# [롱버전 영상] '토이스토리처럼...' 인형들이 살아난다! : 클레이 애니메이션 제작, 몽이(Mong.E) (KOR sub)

안녕하세요 저는 클레이 스톱모션 만드는 몽이라는 활동명으로 활동 중인 스톱모션 작가입니다
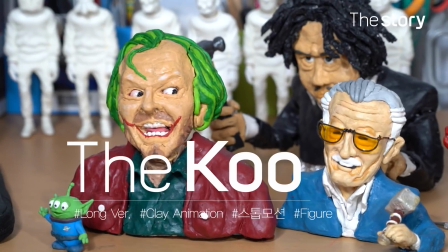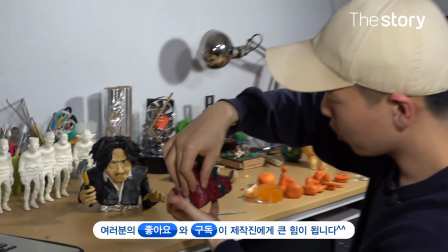13s
잭 리콜슨의 대표 캐릭터가 저는 샤이닝과 배트맨에 나오는 조커라고 생각하거든요
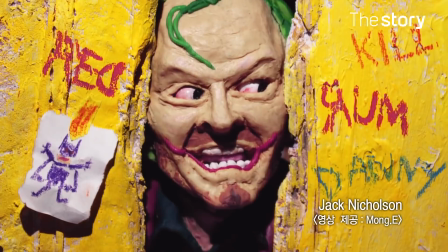20s
그래서 샤이닝의 유명한 장면에 조커 캐릭터처럼 분장을 해서 같은 구부로 찍어보는 것 같아요 눈 돌아가는 게... 솜씨 타조로... 되게 유명한 장면이 있거든요 문틈으로 위협을 하는 그 장면을 만들어보면
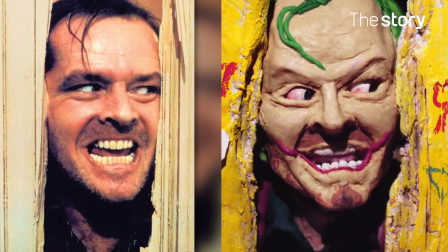38s
재밌겠다 싶어서 만들고 됐죠 좀 섬뜩한 느낌을 내려고 많이 했죠 조명도 그렇고
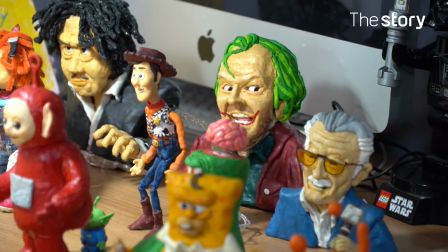45s
클레이로 이런 인형들을 만들어서 한 장씩
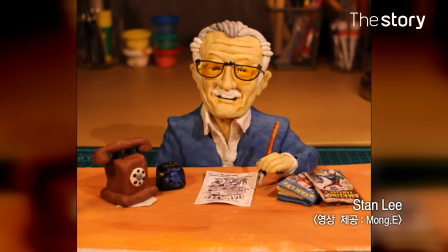49s
사진을 촬영해서 영상으로 만드는 애니메이션이라고 보시면 될 것 같아요
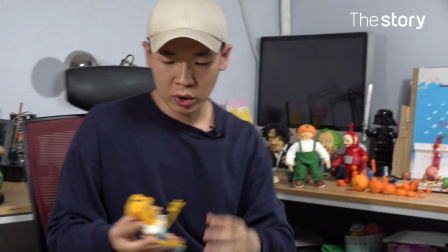59s
클레이도 종류가 여러 가지인데 이런 친구 같은 경우에는 일반적인 유토라고 하죠?
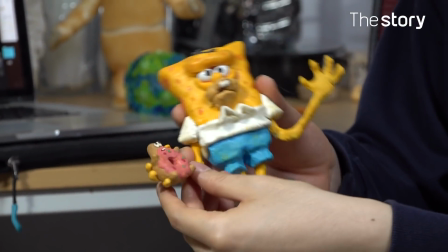65s
붓지 않는 부드러운 질감의 클레이로 전체를 만들었죠
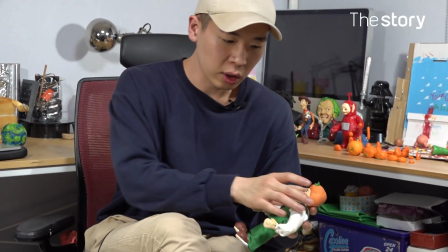72s
지금 외주 작업하고 있는 이 친구 같은 경우는 얼굴이 굳혀서 쓰는 폴리머 클레이에요 그래서 얼굴이 딱딱하거든요 이것도
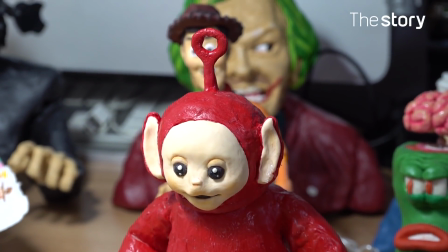80s
라텍스 고무거든요 옛날 일본 특차인물 같은 느낌이 나요 그래서 제가 구상하는 방향성이나 컨셉이나 아니면 효율성,
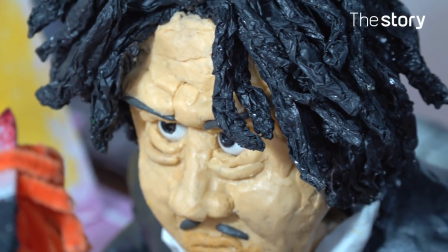89s
어떤 게 더 효율적일 것인가 혹은 어떤 게 더 예쁠 것인가 그런 거에 따라서 달라지는 것 같아요 장단점이 다 있어요
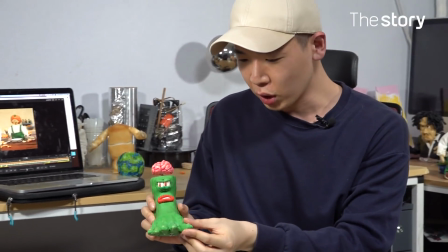96s
예를 들어 이것도 클레이 유토로 만든 거거든요 그런데 움직이게 되면 사이사이가 비어요
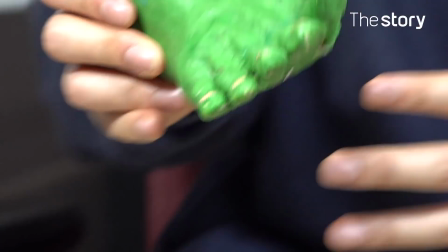101s
그리고 메꿔주면서 작업을 하는데 이런 게 불편하다 싶으면 옷을 입힐 수도 있는
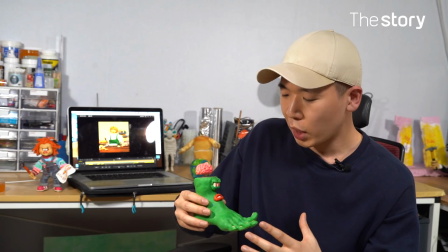107s
거고 근데 조금 더 그래도 따뜻하고 뭉글뭉글한 질감을 내고 싶다고 하면
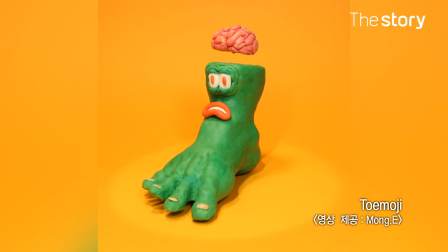113s
유토로 가게 되는 거고 얘네는 그냥 인형일 뿐이잖아요 근데 제가 촬영해서 플레이가 된 순간에 얘네는 생명력을 얻고 살아서 움직이게 되는 거잖아요 그 순간에 느끼는 희열이 큰 거 같아요
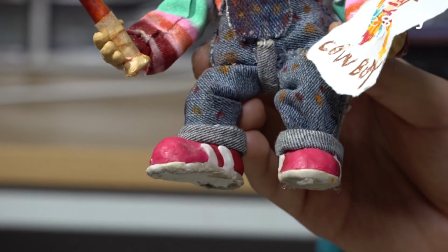129s
지금 첫 키, 실제 천을 사용해서 제가 색도 칠하고 그런 식으로 만들었죠
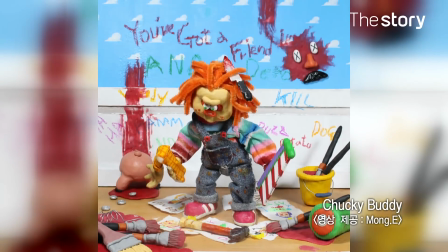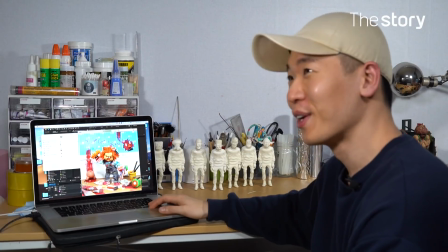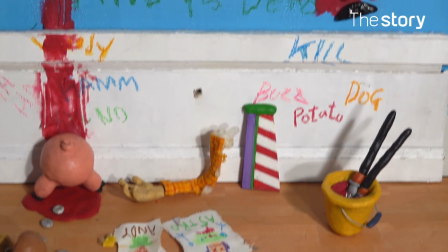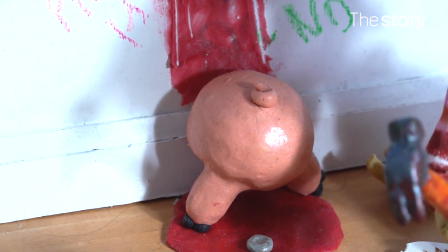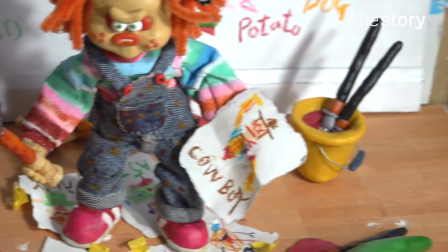164s
이거는 물감입니다 붓들이 있어서 수위 조절을 했습니다
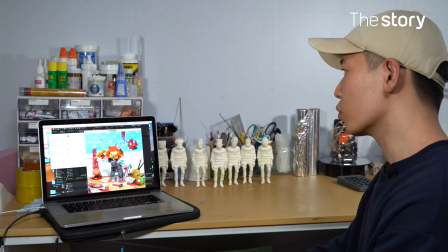168s
토이스토리 4랑 사탄의 인형 몇 편인지 모르겠는데 최근작이 거의 같은 날 개봉을 하더라고요
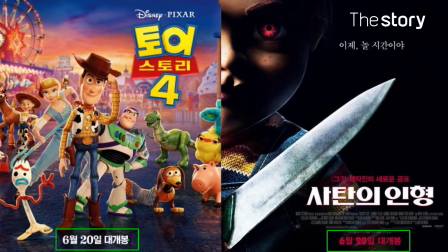175s
얘네가 둘 다 살아 움직이는 장난감인데 하나는 따뜻한 친구들이고 하나는 살인자잖아요 그리고 이게 처키가 죽이려는 친구의 이름도 앤디고 토이스토리 인형들의 주인도 앤디예요 그래서 이걸 합쳐보면 재밌겠다 처키가 토이스토리 방에 난입을 한 것처럼
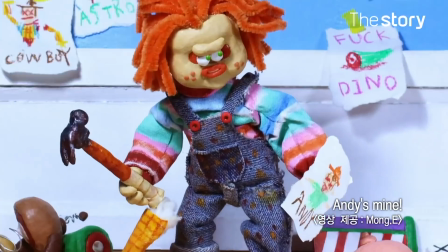194s
이게 그 전 상황인데 그냥 앤디 사진을 보고
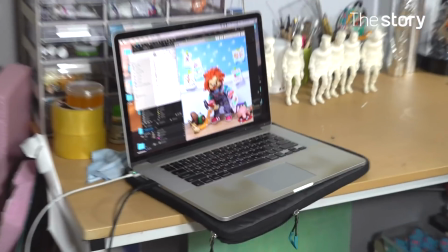198s
앤디 망치를 휘두르죠 그 뒤에 이런 사단이 난 거죠
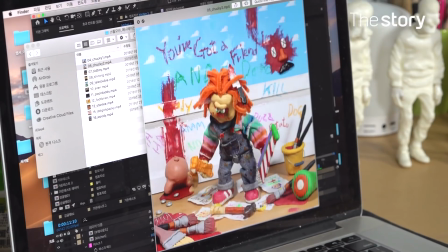204s
얘네들을 다 망가뜨린 다음에 우디의 팔을 휘두르고 있는 거죠 주로 미국의 대중 만화들이 있어요 영화도 있고 스타워즈라든지 토이스토리,
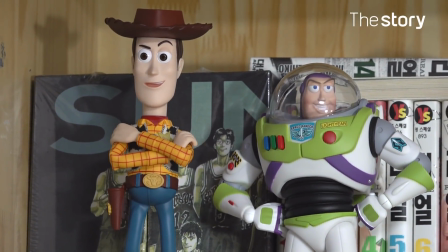217s
심슨 이런 것들을 패러디 형식으로 결합해서 많이 사용하고 있어요 척키랑 토이스토리가 같이 나오고 텔레토비 같은 경우는 텔레토비가 탈을 벗어납니다
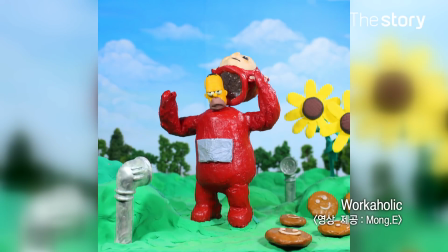228s
핀슨이 나온다든지 이런 식으로 좀...